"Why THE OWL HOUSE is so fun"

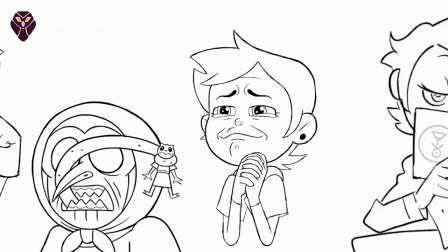And not only for its fluid animation, but the hysterical character expressions that help make the jokes and laughs that much more effective,
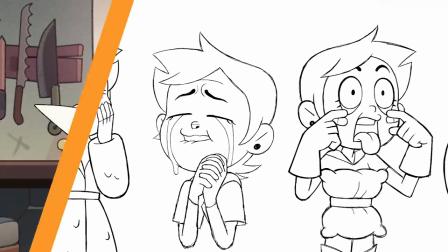and help create visual gags and great meme-worthy pictures. And what better way to top it all off than to talk about the things you can't see in the show.
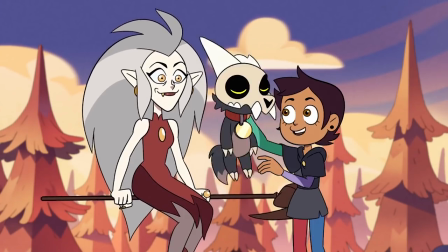With a cast of characters as eccentric as they are, it only makes sense that the voices behind the characters are just as lovable and obsessed with their characters as we are. I said I love her dress, I love her tooth, I love that little snaggle tooth sticking out. No, I just fell in love with her the second I saw her.
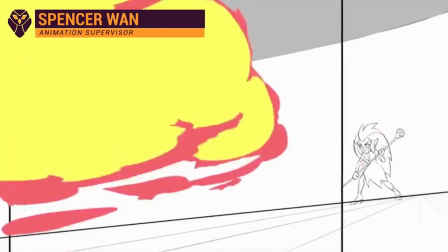Putting their heart into helping create these characters that have become recognisable through their voices alone.
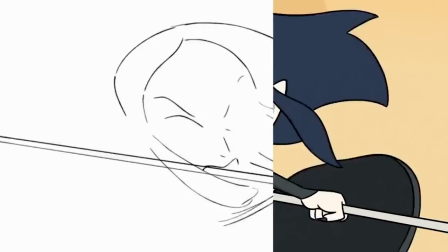Bringing their own little quirks and experiences to the roles to make them feel all the more authentic and captivating.
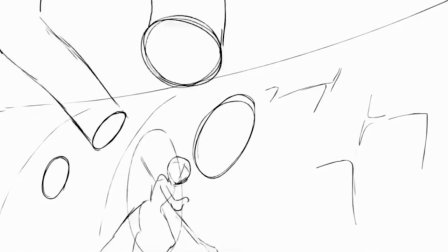I couldn't imagine any other characters being voiced by somebody else. Wendy Malick does a terrific job at voicing the snarky bad girl Ida.
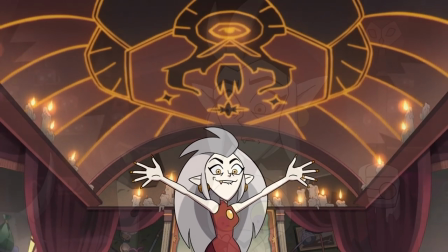The way she can pull off mischief and sarcasm so well makes me love Ida all the more.
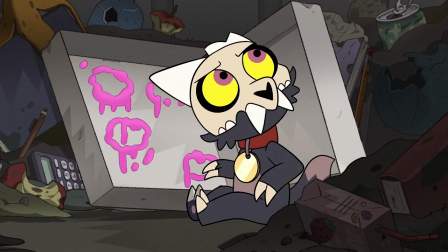Alex Hirsch is the perfect fit for playing the adorable, always commanding kink.
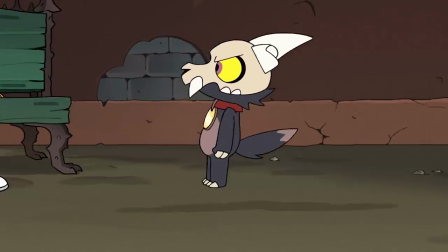His tiny voice and slight immaturity makes me completely understand why Luce loves him so much.
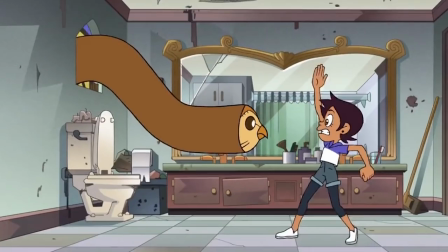I can't really say the same for his voice of this devil spawn of a character though.
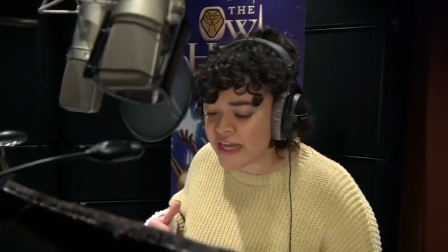And of course, Luce herself being voiced by the talented Sarah Nicole Robles just completes this unlikely trio with her
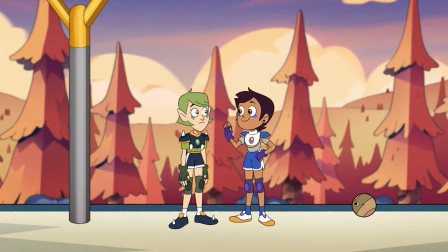charismatic and expressive voice that helps to create this memeing childlike wonder of our favorite human.
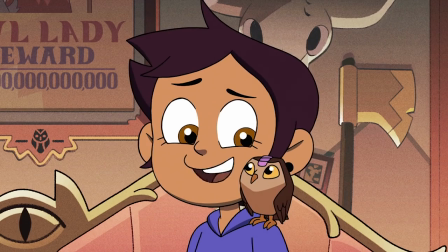Sadly, because of copyright reasons, I'm a little too cautious of playing any of the music that comes from the show,
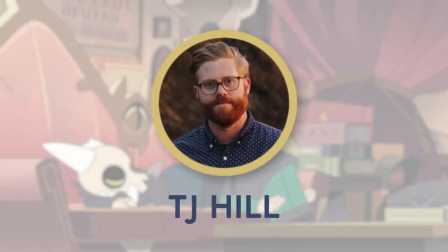but TJ Hill has created such a lovely soundtrack for this charming series.
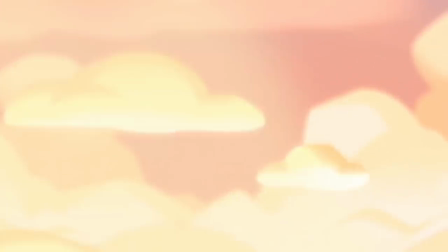From the recognisably upbeat opening that works so nicely with the animation,
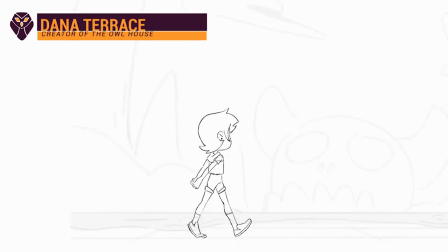compared to the music for the ending, which is a calming, light, rhythmic score that allows audiences to breathe after all the fun and action,
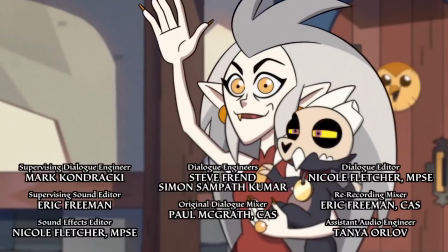a lovely send-off to each episode. And then there's the music of everything can anything during the show.
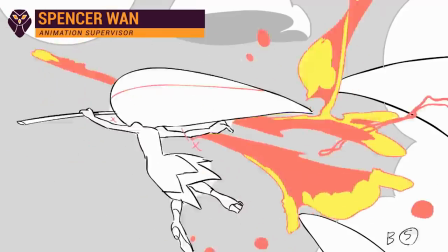The score that caught my rounded human ears the most being the uplifting and literal
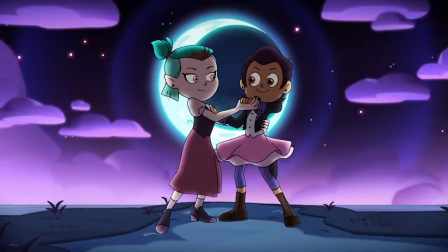magical score that plays during the dancing grom scene between Amity and Luce,
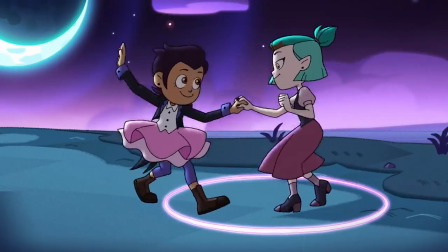a light instrumental that intensifies whilst team Lumity dance their hearts out with the strings playing in the background.
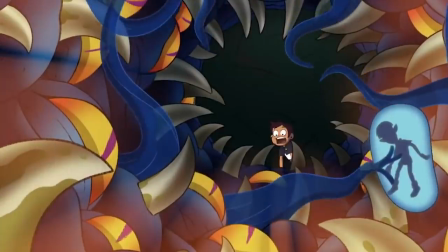With all this rambling coming to an end, I think I just want to end this part of the video thanking the team behind the Owl House.
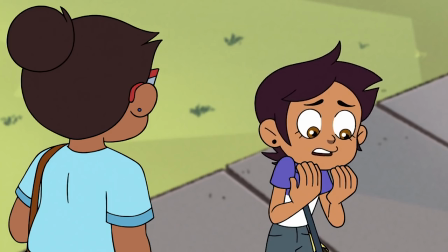It has relatable characters, beautiful animation,
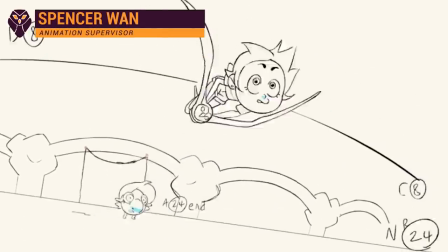funky character designs,
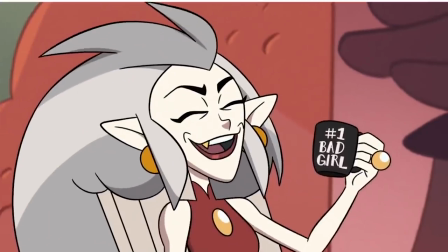it's funny and adorable and it has Ida, which no other show has, automatically putting it at the top.
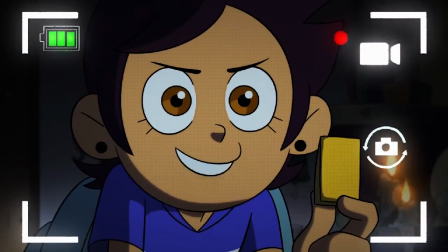In all seriousness though, this show has been such a joy to watch and I can't wait to see more from the team,
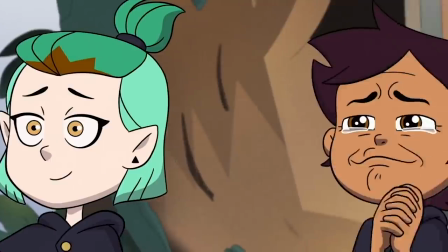especially knowing season 2 has already been greenlit.
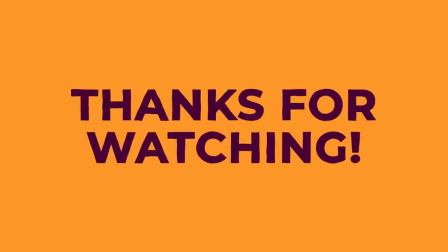Thank you for watching, I may or may not have been a bit too distracted by the Grom episode which led to the delay of this video.
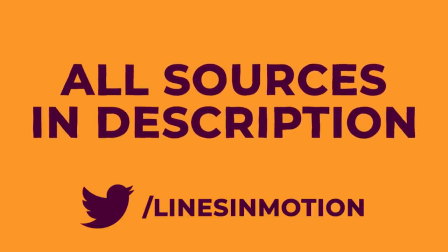I'll definitely make sure to put as many of the cast and crew's social media accounts as I can in the description, in case you want to take a peek at any of the sources I provided in the video, or to thank and support them yourselves.
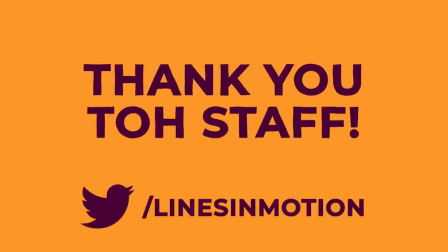As always, if you're a fan of the Owl House like me, let me know in the comments.
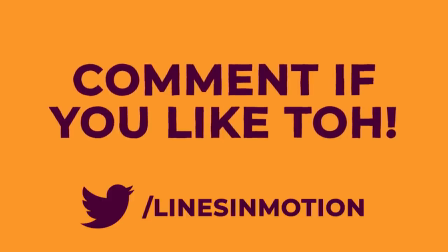I'm literally the human equivalent of Hootie, so I could literally talk for days.